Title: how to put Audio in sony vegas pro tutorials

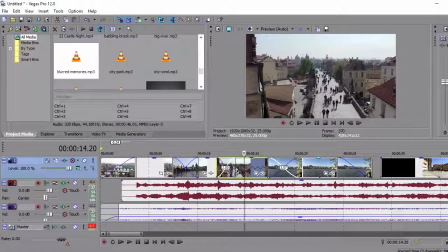246s
So now we'll start moving these pieces together so that they match the tone of the music a little bit better.
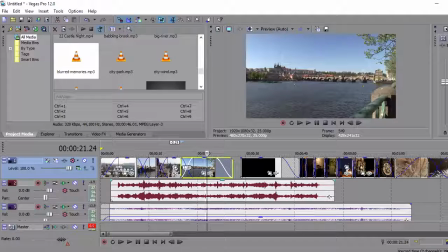254s
Now what we are going to need to do is obviously to end the music.
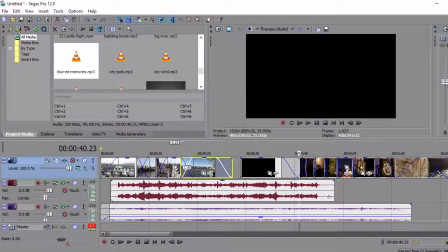260s
And if you hear the end of it here,
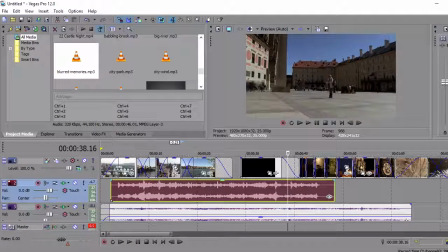267s
there's quite a nice end to it. So what I'm going to do is hit the S key here to cut that. And now we have two separate bits there. And we're going to edit that onto the end to come here at the end of the fade out.
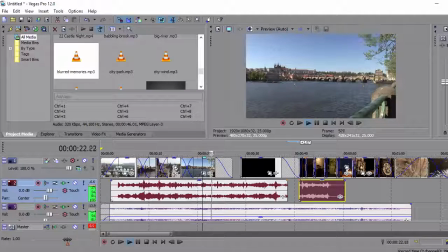284s
So what's going to happen is the image is going to fade out nicely there.
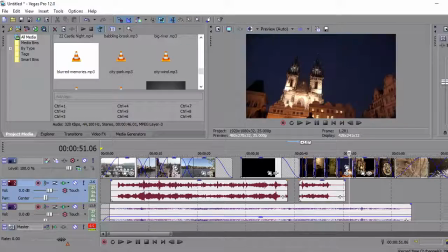291s
And we want the music to end at the same point. So let's have ourselves another audio track, insert audio track.
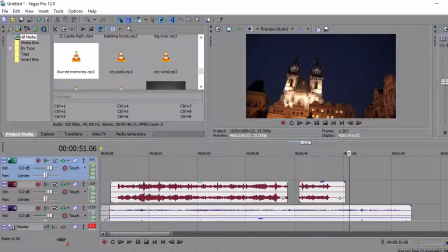298s
and we will move it below the existing one,
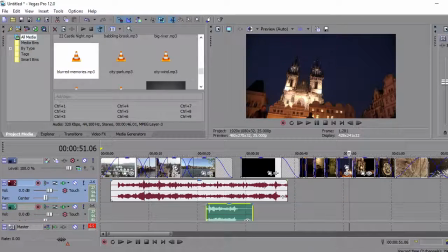303s
and then we can drop this down to where we want it to be and start matching
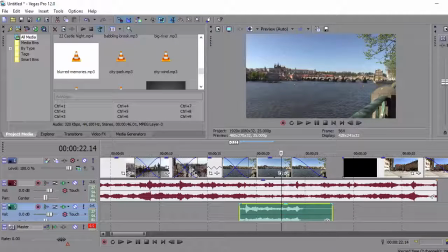308s
up these waveforms here in order to get it sounding right.
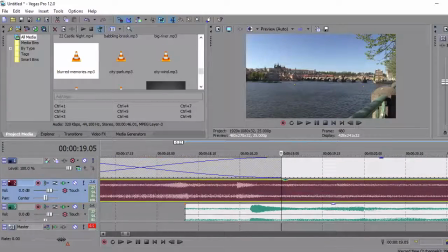313s
If you look at these two peaks here, they look reasonably similar to me,
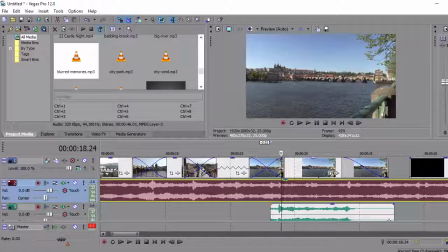317s
so I think with some careful editing that will probably work quite nicely.
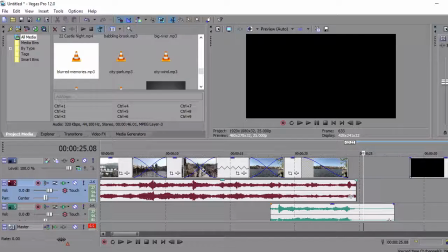323s
So we'll cut that again there, get rid of that, move that in there like that,
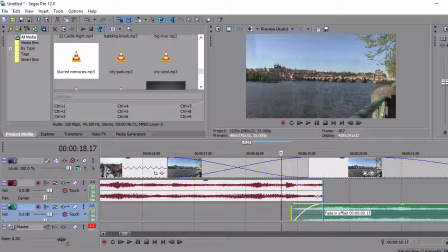331s
put that there like that, fade that like that, fade that like that.
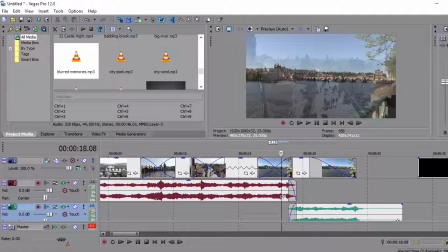336s
So we have a crossfade on the music here. Let's see what that sounds like. Could be awful, could be setting myself up for a fall, but here we go.
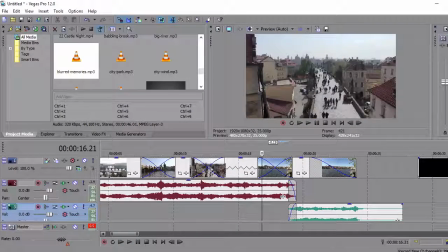351s
Not bad, not bad at all. Just extend that ever so slightly and maybe reduce the amount of crossfade that we've got.
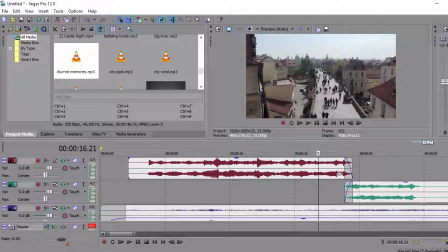360s
So that gives us an opening sequence that goes, and I think we can afford to reduce the city effects a little more as well.
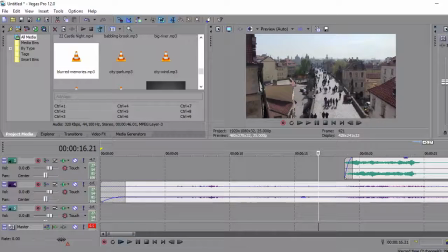369s
So that gives us this.
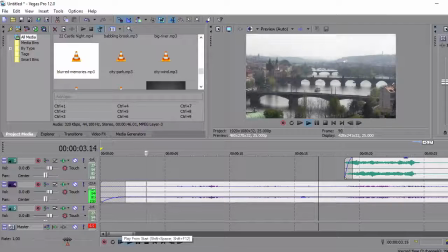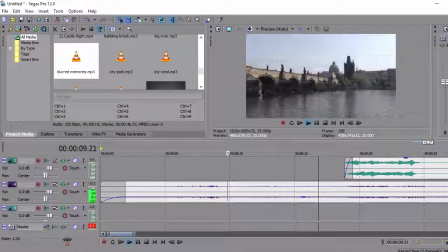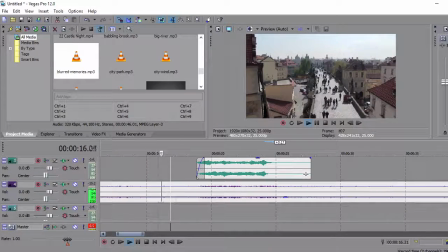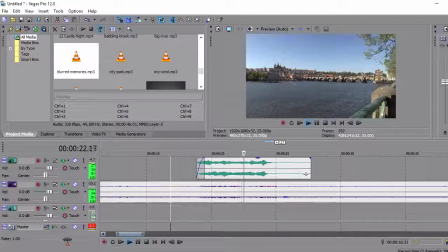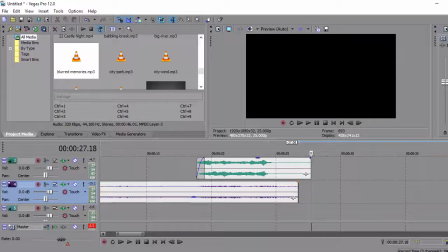396s
Yeah, not bad at all. And let's cut the city effects there. Just get rid of that half and continue to move on.
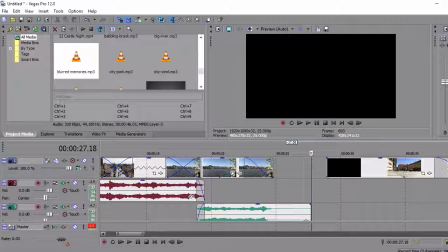404s
So now we're going to up the tempo with the music because we changed to the time lapse
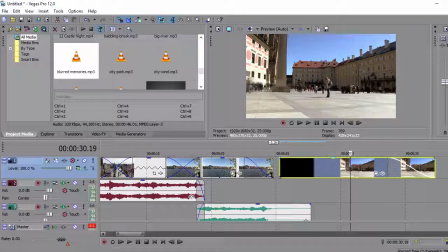412s
of the castle square there. We can move that in slightly closer, I think, because we're going to fade out.
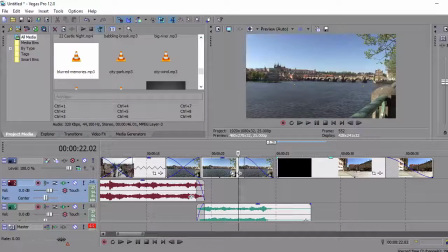420s
And then at that point, we're going to up the music. So a slight fade in there.
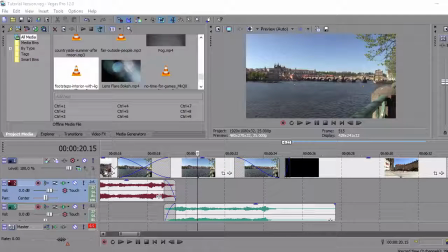425s
And then when we move to this sequence here with
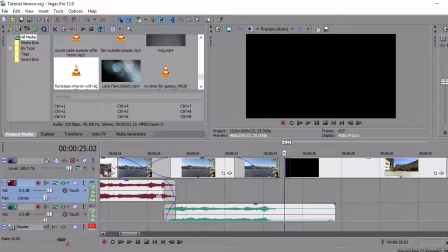431s
the time lapse in, then we're going to need something a little more up tempo because that's when we change to the
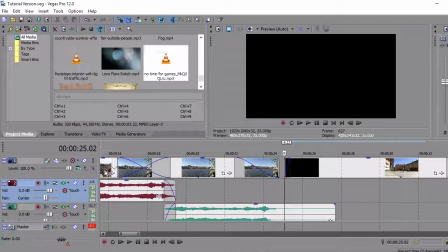440s
more up tempo elements. So we'll take this track here, drag it down there, and we want that to start as soon as the visuals change.
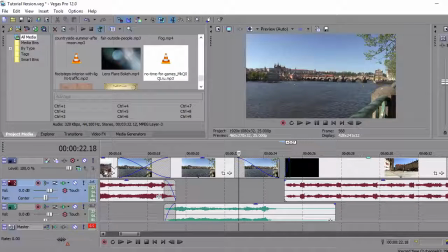450s
So the crossover should be
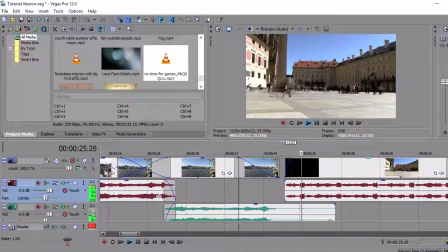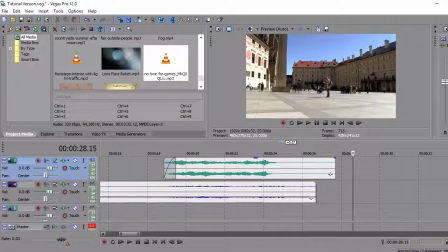458s
that works quite nicely, but the city atmosphere that we've got down here just needs to fade out at the same time as that track is finished.
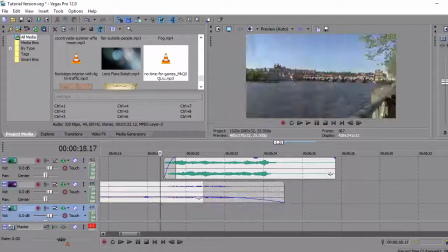466s
So we'll do that there. That should make it a neater transition.
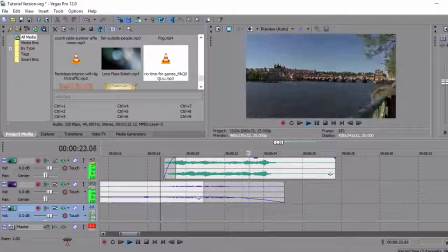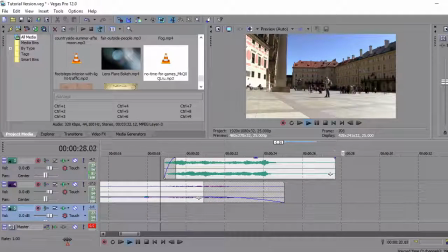477s
That's okay.
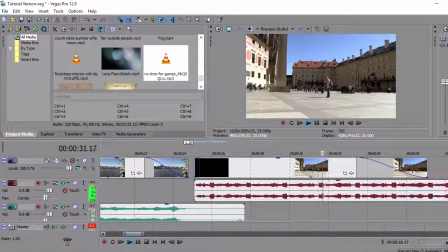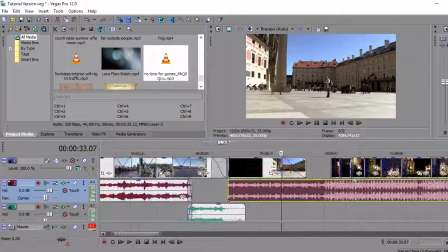484s
Now with this we're going to do another music edit here.
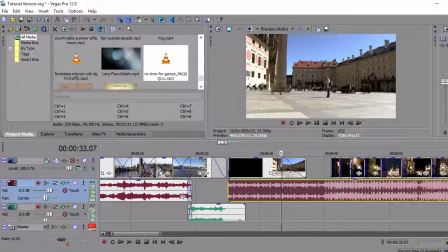487s
As you see on the waveform here, it becomes more bassy,
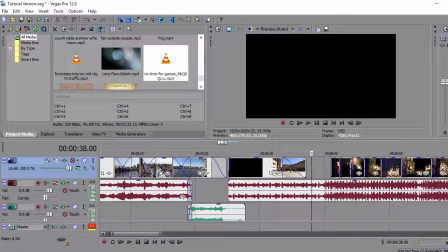493s
and that is the key to the change of scene when it goes from that initial sequence into that beat there. So what we're going to do is we're going to let this side run for a little while. We'll just hit the S key, split it there,
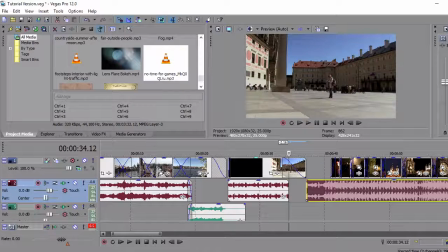510s
and then we're going to shorten that sequence because we don't need it to go on for too long.
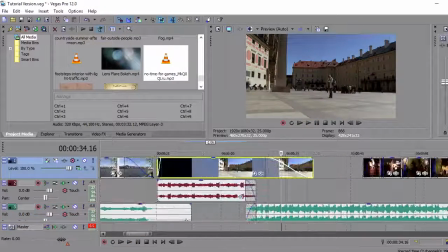519s
That works perfectly. Now all we need are the visuals to match that up. So that is now too long.
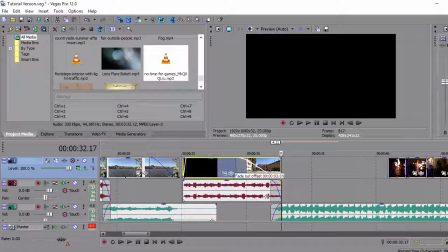524s
So we'll drag that back in, make the fade out, drag that line there a little more severe, and then we start moving into a fire sequence. So we'll just hit this key up here to move all of those along.
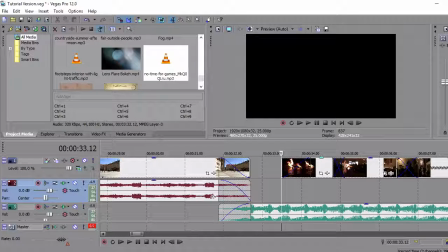538s
Take it off again. And then we're going to be going from the castle square into the fire.
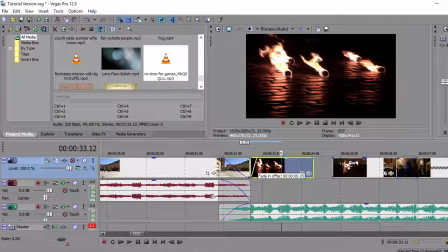547s
And again, the fade in there is probably going to be quite tight. Let's watch it through, see how it goes. It goes out, and we're into the fire. Yeah, onto the beat.
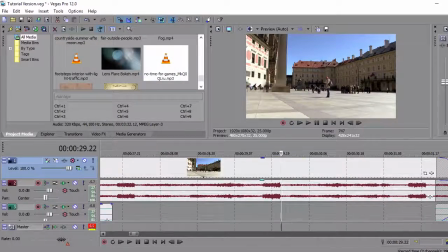558s
And that works really, really well. And then we're going to use these beats down here.
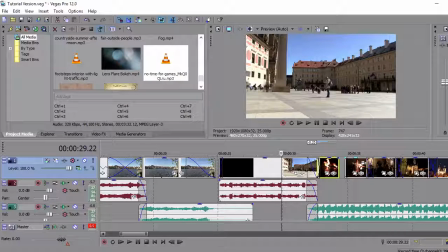563s
We're going to use those to pretty much dictate the pace of the changes for these sequences here.
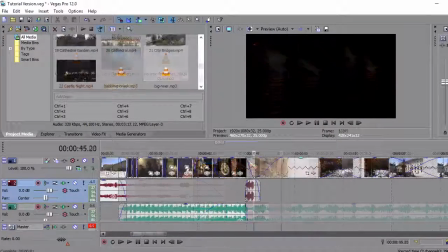570s
So I will crack on with that right now. For this sequence here, we're going to use, again, some more relaxing music.
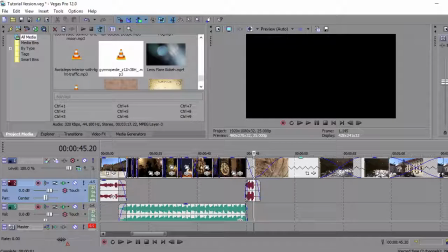578s
So we have a look up here, and that's what we're going to go for, Gymnopédie.
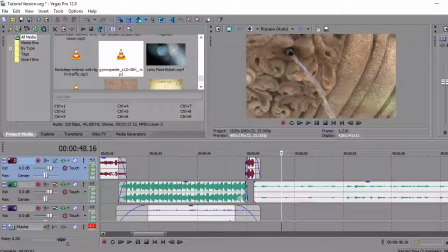584s
And we will place that just there. And it should give us a nice run-in and relaxing piece of music for the fountain.
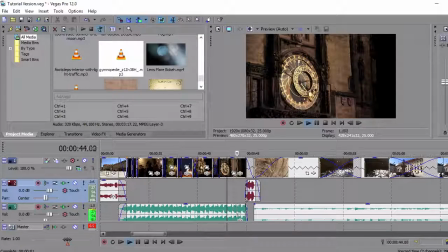592s
A little bit tight,
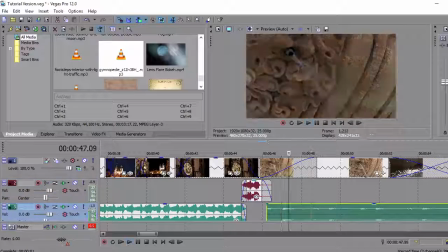597s
move it along a bit.
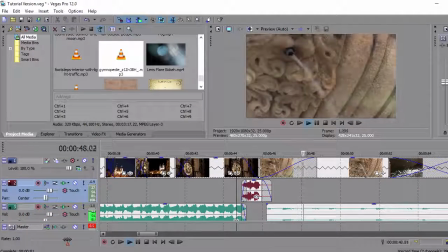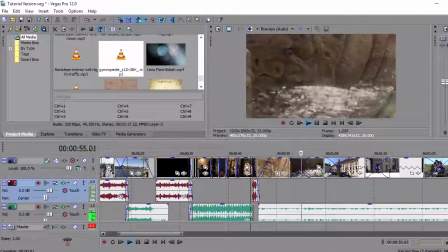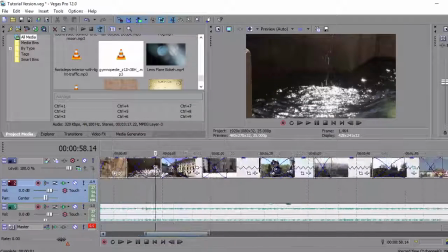612s
And this is going to follow us all the way through this daylight sequence here,
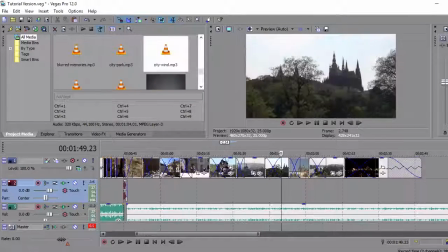619s
through the soldiers that we've got here and through the town. And all of these tweaks you can make, moving the images around,
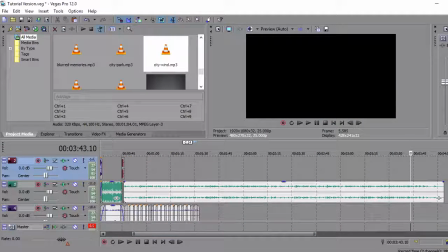629s
editing the sound, adding in the Foley until you've got everything that you need.
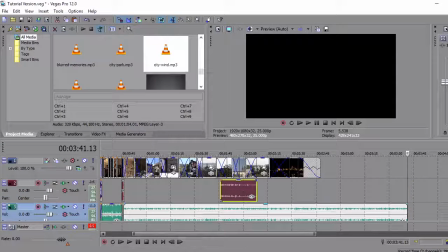634s
And then we will take the end of the music once again to match the end of the screen
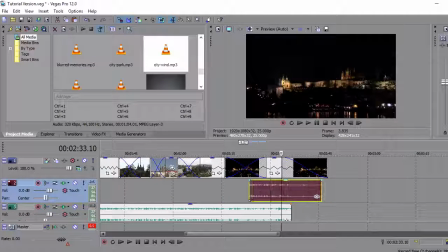641s
images there, so that we have a nice, gentle, subtle end to things.
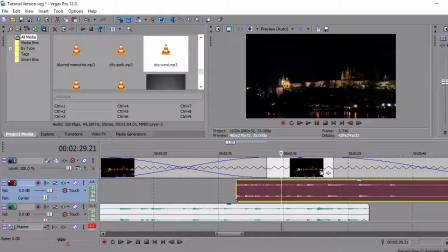647s
But again, we will look to match up these beats. So the project is starting to look more complete. Next time we'll look at the second pass and the finishing touches that will bring everything together and complete the look that we're after. I'm Mark Thorburn, thanks for watching.